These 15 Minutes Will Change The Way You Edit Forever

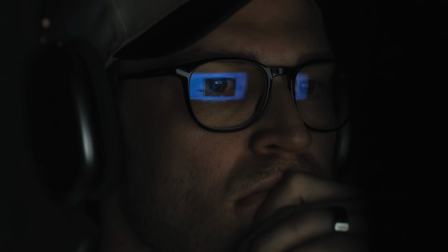(8:06)
Now, this means that every single cut is either keeping someone watching or it's quite simply losing them. And the secret isn't fast or retention optimized cuts. It's strategic cuts that create what psychologists call the Zeigarnik effect or cognitive loops. And I mean, what better example? What more classic of an example than showing you Christopher Nolan's Inception?
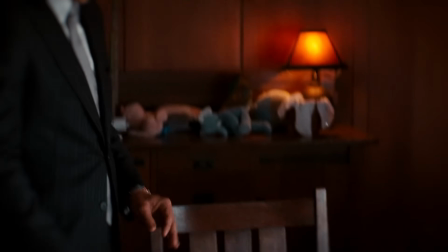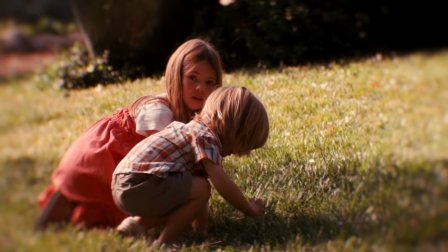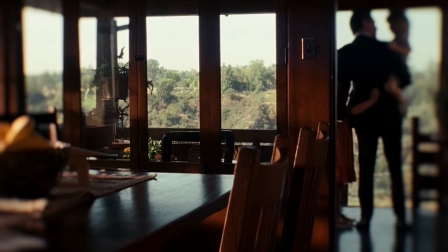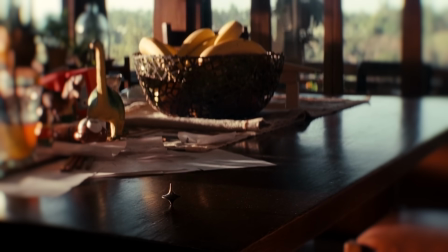See, the protagonist achieves what he's worked all film to get, to see his family, to be with them. But the thing is, he still thinks that he might be in a dream. So he spins the top that he has, that if it falls, lets him know that it's reality. However, the cut happens before the resolution.
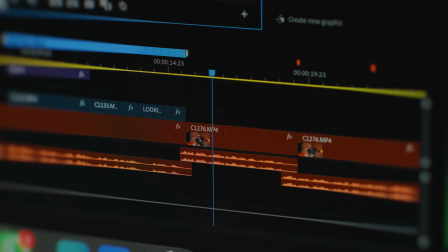(9:41)
we don't know if he's in a dream or reality, leaving the audience in a state of mental loop.
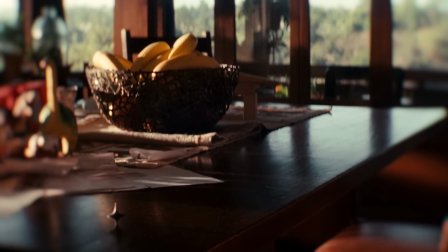(9:47)
Like this moment from Interception, Nolan doesn't show whether the top falls or not, and that's a cognitive loop that's being created. Your brain stays hooked, desperate for closure. This is the same principle that most Disney Plus or Netflix shows use to make their shows so addictive,
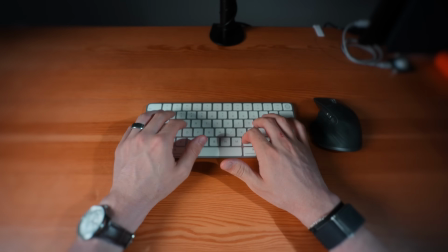(10:01)
which naturally brings us to the idea of the depth versus surface trap within editing. Most editors get completely trapped in what I call surface editing, basically making things look pretty without understanding why.
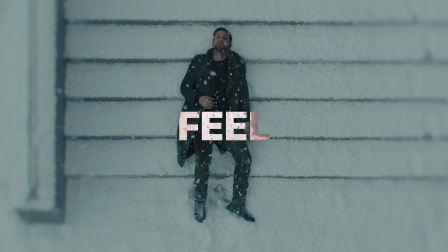(10:12)
But viewers don't remember pretty. They remember how you made them feel. In fact, try to remember your favorite movie or YouTube video that you've ever watched.
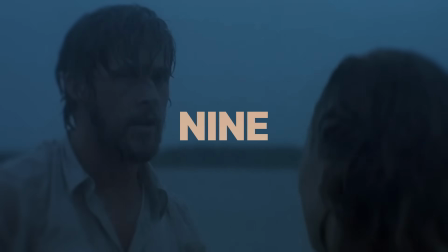(10:21)
If you have something in mind, ask yourself, why is that your favorite? And 9 out of 10 times, it's likely your favorite thing because of the way it made you feel. Now, I know I keep harping on not focusing on fancy effects, but I do want to say something here because I get asked a lot about it. I'm not totally against using tools and plugins to help you edit, as long as you use them with intention and purpose.
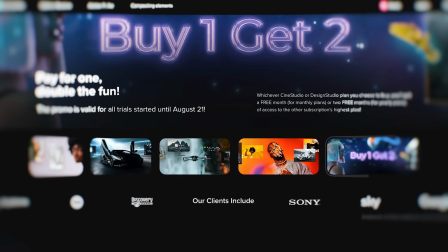(10:44)
This is exactly why I wanted to partner with Motion VFX to sponsor today's video.
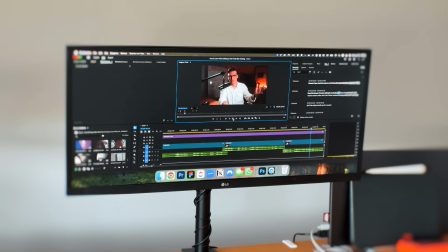(10:48)
Because when I'm editing, I like to see each scene as depth. There are layers to that depth.
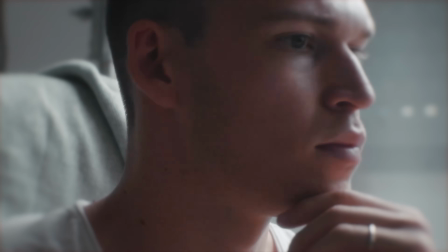(10:53)
The more depth we can create, the deeper we can bring a viewer into the edit. So the way that I like to use plugins and presets is to evoke or create more of that depth through visuals.
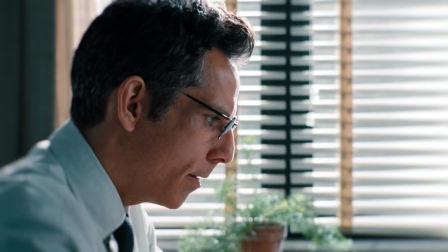(11:03)
For example, imagine I'm working on a documentary about Ben Stiller. I don't know, since I just watched The Secret Life of Walter Mitty, which great film, by the way. And let's say that I want to use a newspaper article about something related to Ben Stiller, right?
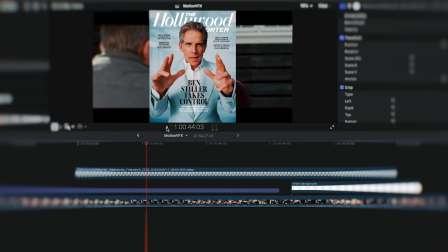(11:15)
I can throw it in the timeline and I can have it on screen like most editors would, and that's fine, I guess. Or I can bring much more depth into this with some powerful and polished plugins from Motion VFX. My two favorites from Motion VFX is M Storytelling and M Documentary.
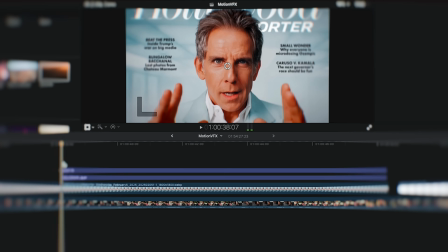(11:31)
I can quite literally take this newspaper article and now drag and drop with one click and have amazing effects,
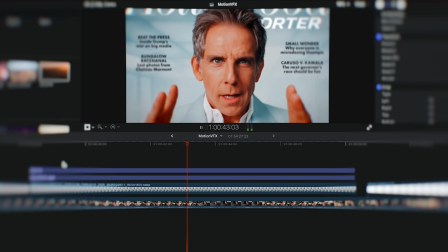(11:39)
adding so much visual depth to this shot. I now have this visual that is significantly more interesting to look at, that now guides the viewer's eyes to what I want them to see and more stylistically appealing. Or alternatively, I can use another favorite plugin of mine by Motion VFX called M Newspaper and just drag and drop this in and edit a few parameters,
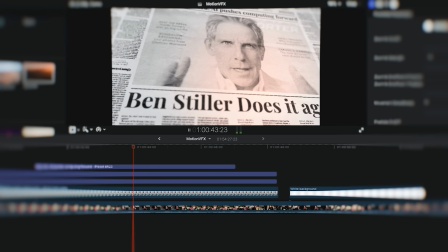(11:56)
and now I have an awesome animation that would otherwise take you hours to do. Here's where tools like Motion VFX become so powerful. And it's not because they make your edits just look fancy, but because they give you building blocks to implement these psychological principles faster.